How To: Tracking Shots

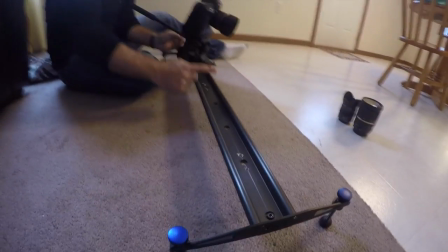Just as Drew was talking about, I used a very, very small portion of this track.
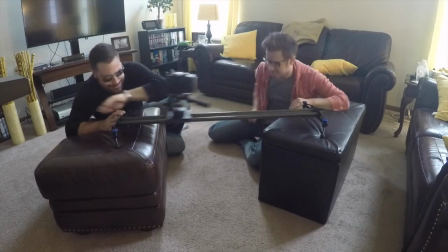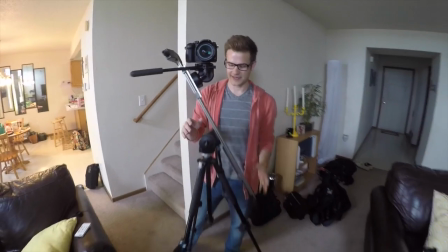So what I have here, if you want to get a wide shot of this, is I have set up my tripod and slider to almost mimic a jib.
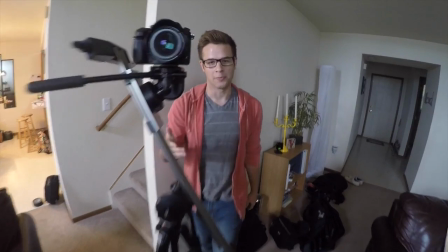Now, I didn't have to go out and buy a jib for this.
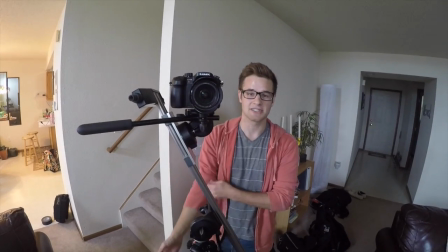I just turned this slider into one, and once again, I'm just going to achieve some motion with the slider going vertically,
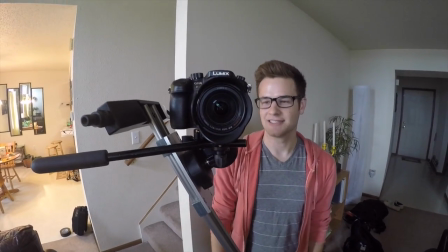or diagonally, I guess, to get something a little more interesting.
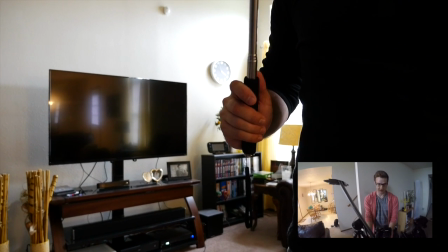So I have the shot set up, and if I want to, say, tilt up to somebody's face that's standing right here, like I'm going to use Brett as an example, I can do that.
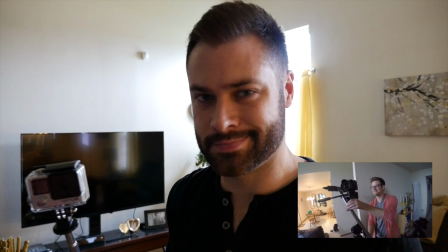Just like that. Now, obviously, going up is a little more difficult
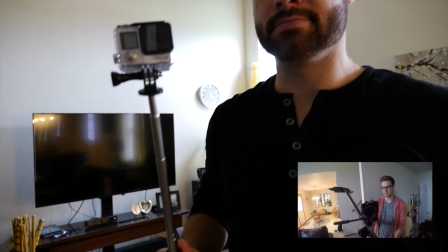but using gravity, getting much smoother of a shot right there. If you want to do something that's extremely challenging and a little bit harder to do,
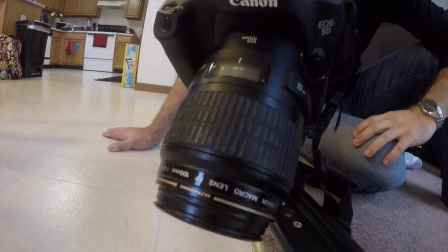get a macro lens like the one that I've got, which is the Canon 100mm macro, put it on the slider.
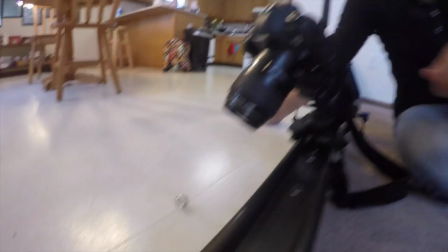What I've done is I've taken my ring off and I put it down on the ground. Now with this macro lens,
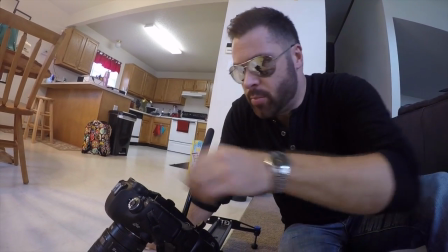I can get incredible detail, but just shooting this shot as a still shot,
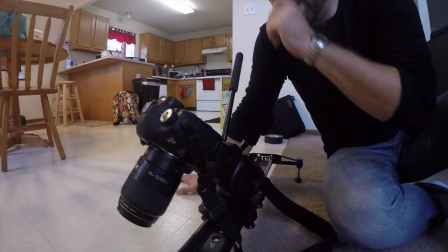it just frankly is not very interesting looking. So what I'm gonna do is I'm going to get my fixed point.
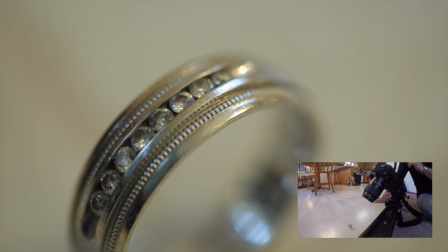I got it in focus. It took me a little bit of time because it's very, very tack sharp.
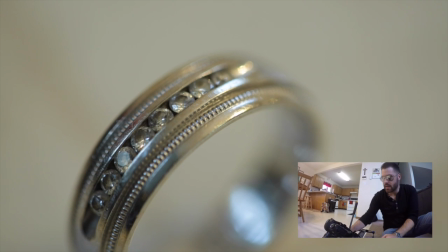And I'm gonna move the camera the opposite direction from what I want it to end up in.
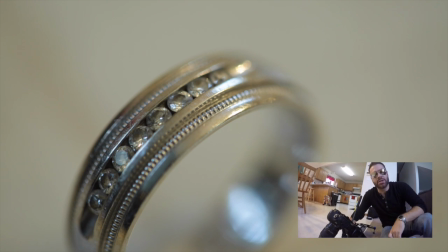And then in post, I'll reverse the shot. So here's what it would look like.
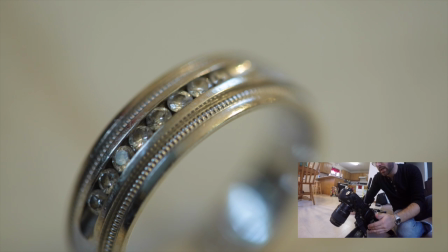Give it some pause, some time, and then slowly drift out of the shot. And that's it. Now, in post, you reverse that shot so that it comes into focus and comes to a stop.
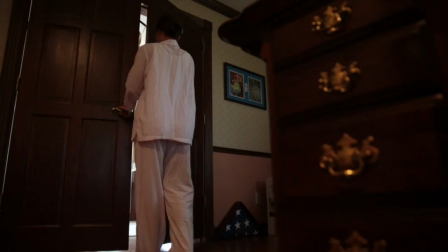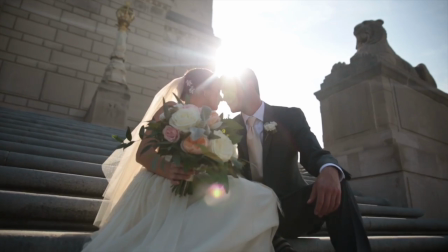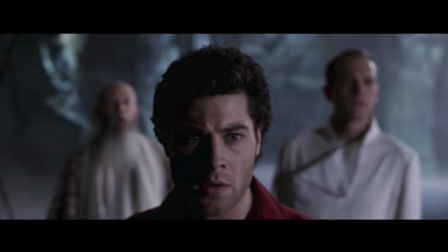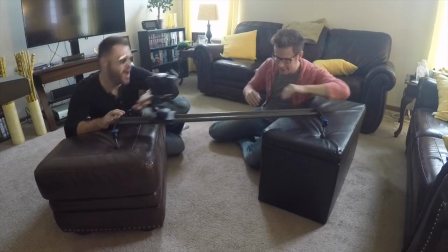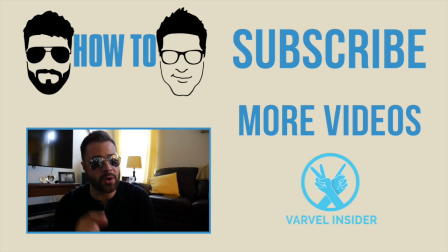If you feel like you learned something and you like what you're seeing, please like, share, and subscribe.
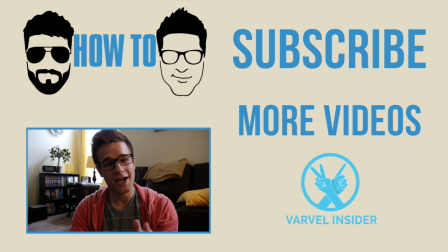And if there's a topic that we're not covering, please let us know in the comment section below.
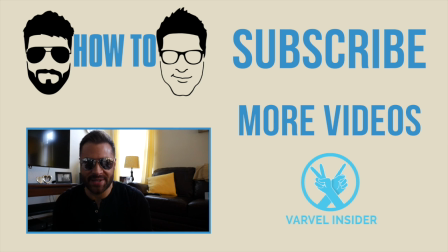You really need to subscribe now, so press that button. All you gotta do is click that button. We're still waiting on you. Push it. We will not stop doing this until you click subscribe.
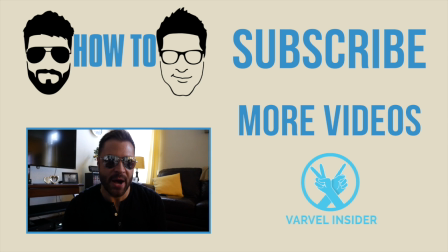You need to push the button right now.